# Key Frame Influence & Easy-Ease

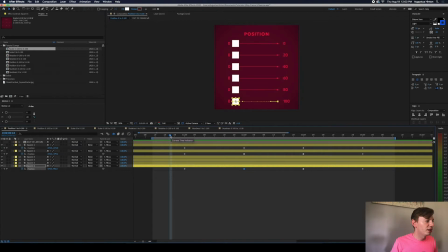[8:18]
Great question. It depends on what kind of motion you're trying to communicate. Kind of like I said, with this 0% or 0 influence with totally constant speed, that might be a more robotic sort of thing,
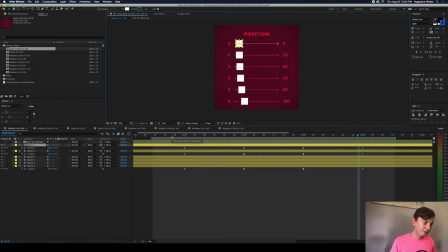[8:35]
or just like an automated kind of thing, depending again on what the content is that you're animating. I would say typically, even something like a robot moving, there's probably going to be a little bit of easy ease happening, so even like a 20% might look a little bit nicer. And there's very few things in nature that move completely like this, even as I do this example, there's going to be some easing as my hand slows down.
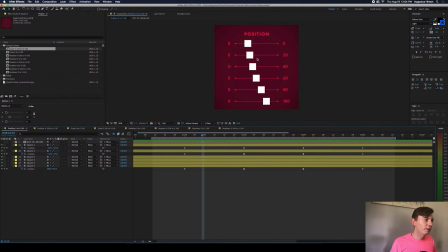[9:03]
So this will look a bit more automated, maybe a bit less natural. And what I like to do, let me just click on this layer here that I've labeled as out of frame. So pretend that this is off screen. Oh, did I move it? Oh my God.
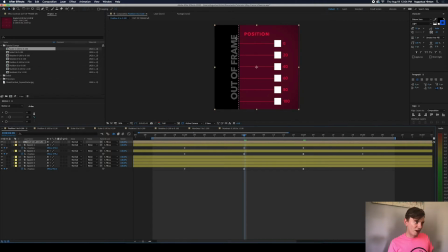[9:23]
Pretend that this is off screen, and we're having an object or a word or whatever for your social post, your explainer video, what have you, fly off the screen. We're transitioning to something else, right?
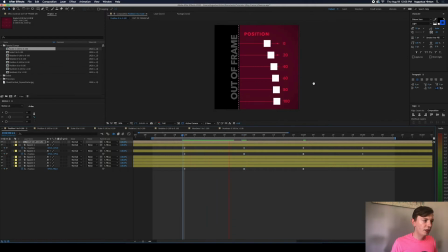[9:35]
What I like to do typically is something closer to this bottom here with either 100% or 80%. I like to work in like the 75% influence. That's kind of my starting area, starting easy ease, because it allows you, as we go right to left,
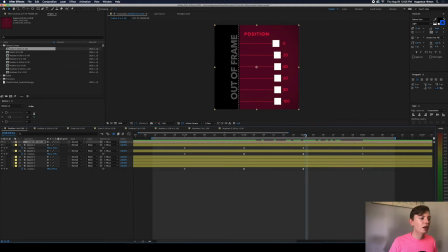[9:57]
you're hanging around this position for a bit longer, right? So you give the viewer a little bit more time as we see, oh, it's starting to move.
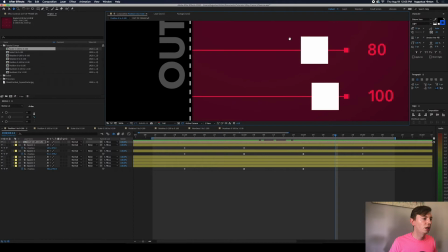[10:05]
Let me actually do a little zoom in action here to focus in on this.
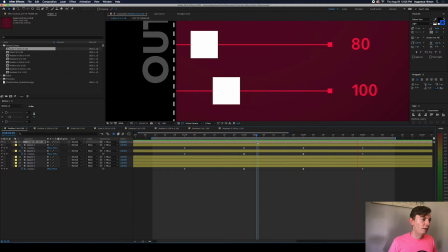[10:12]
It gives us a bit more time to see like, oh, something's happening.
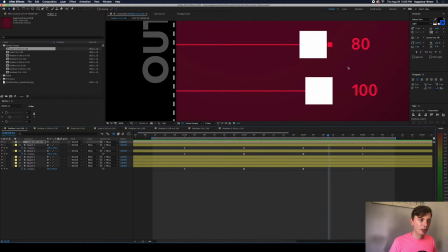[10:15]
And then it hasn't moved too much and we can still see, oh, it's kind of by its position, and then it just zooms off. So you give the viewer a second to be like, oh, that's where my eye should be. And then you don't need much time after that to communicate that it's exiting.
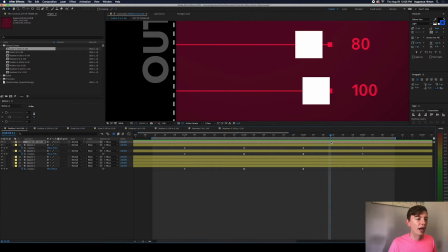[10:31]
So we have maybe, you know, half the time the viewer recognizes something is happening, great.
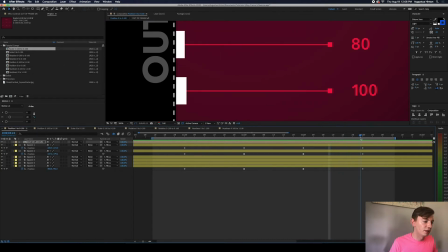[10:37]
And then they don't need much to see like, okay, it went off screen. Versus,
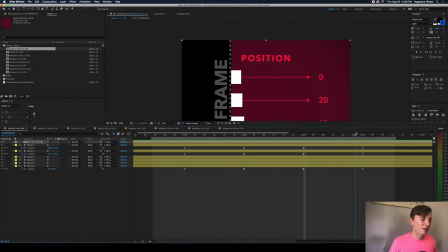[10:42]
you know, kind of these ones up here, it can just be a little bit jarring because all of a sudden something is happening, and then while you're trying to figure out where to look, that action is also occurring. Versus down here, we get a hint that something's going to happen, we can look, and then the vast majority of that action occurs.
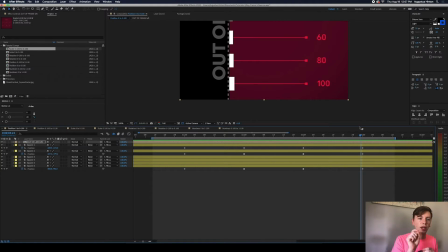[11:00]
So you kind of break up those two things that allow the viewer to process one thing and then look at another, versus two things happening at once. So that to me is kind of the function of how to use these effectively. That's one example of it at least. And then as we look at, what do we got here?
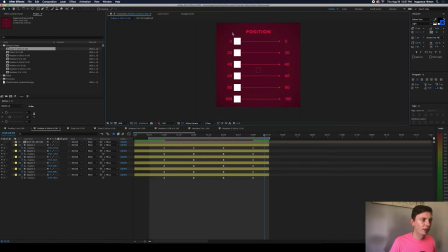[11:19]
This is another position example. Same idea as the first one, except now on this left side, we're kind of matching the influence. So instead of everything starting at 0, you know, we scale up as we do here. And if I just hit play, you can see this top one is the same. He's just doing a nice constant speed,
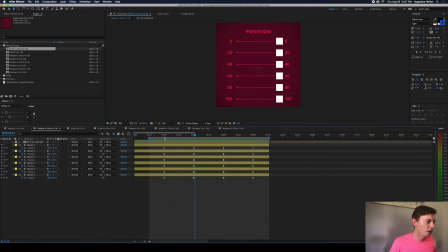[11:38]
and the greater we influence, the crazier the speed spike is going to be in the middle. So let's just look at like 20%.
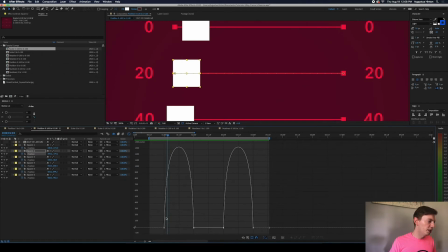[11:48]
It is starting at, you know, 0 speed and then pretty quickly ramping up to its top speed here
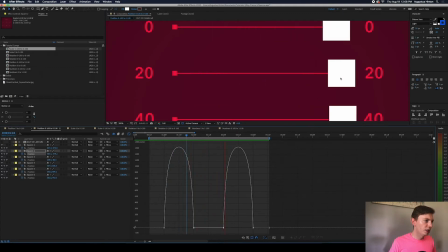[11:55]
and slowing down just a little in between, or as it approaches, you know, either end.
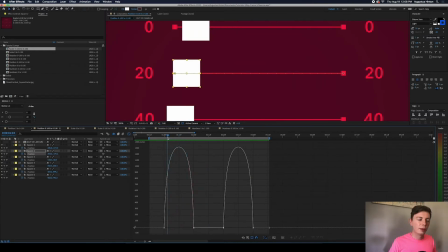[12:01]
Which is, you know, it's nice. It's sort of a kind of like a constant motion, but adds just a little softness to the start and stop,
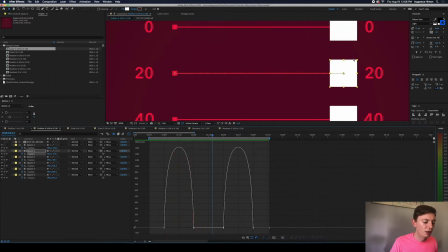[12:08]
and that adds some sort of natural feel and weight to the motion. Kind of like I was saying, almost anything is going to have a little bit of slowdown on, you know, its start and stop.
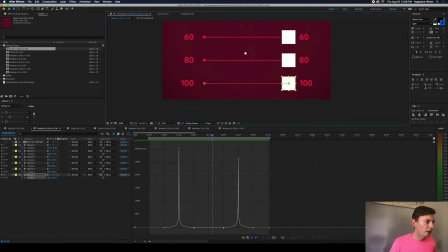[12:20]
And if we click on the bottom guy here, the 100, yeah, look at these crazy spikes.